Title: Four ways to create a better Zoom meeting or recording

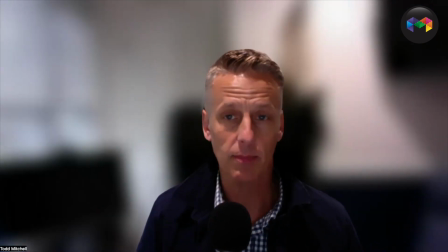10:50 So if I click on the blur Click it's going to blur my backdrop So it basically cuts me out now I did other videos on green screening
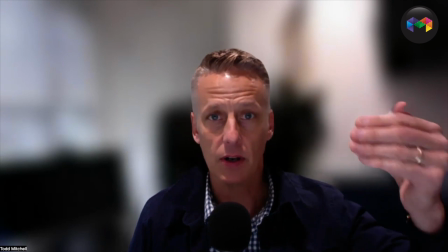10:58 green screening is awesome because I can actually it because of the RGB values and the Lighting and all this other stuff It actually makes a nice
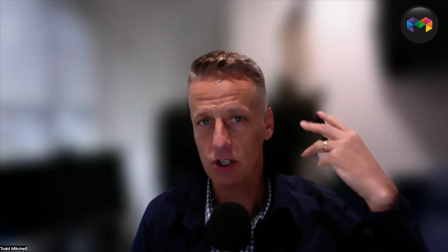11:06 clean cut around you and you can actually add some clean footage in the background and make it look almost real but this is a good close second
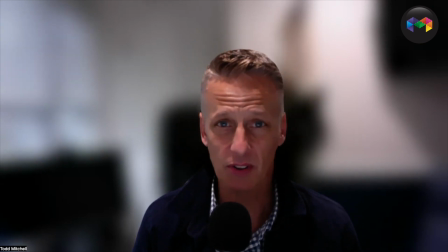11:13 you know if you just want to blur your backdrop and make people focus on you i don't like doing it it's not natural you know i just like having like this like a regular conversation where you see the backdrop or whatever but that's fine we can click this um also you can
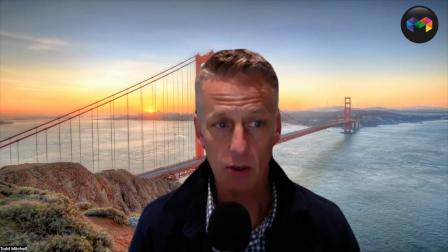11:28 add backdrops like this you know just to have fun and make it interesting you can actually add scenery uh video scenery too like this pretend that i'm
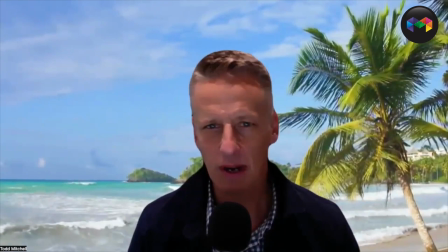11:37 on a beach i think these are kind of cheesy and distracting you know it makes like a ragged cutout and stuff
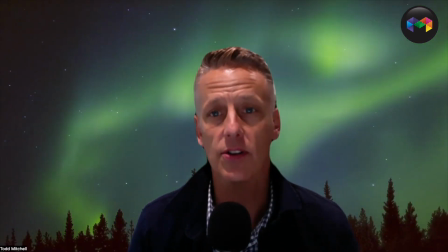11:43 but they can be fun you know and it depends on the backdrop too you know sometimes it's nice to just have something like if i'm doing a nice calm meditation video and
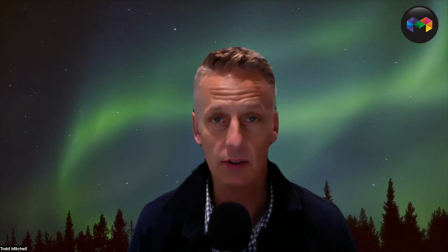11:52 i'm talking to you i can do this and say ah picture the backdrop and all this stuff right so keep that in mind that you can play with your backdrops if you want to in zoom as an option another great idea for audio is using your iPhone most smartphones come with this audio recording app so it's like so easy to use and all you have to do is start up your audio app and then click record here and there it goes it's already recording and you just let this uh record away just let it sit here in front of you recording your conversation and then you have a backup audio in case this one fails or you don't like this quality you have a backup on your phone so this is a great idea sometimes for professional podcasts what I do is I literally use this and I record it in a walk-in closet or a closet because the clothing dampens the sound. You don't have that echo, echo, echo, echo. So think about that. Use your phone as a backup for audio.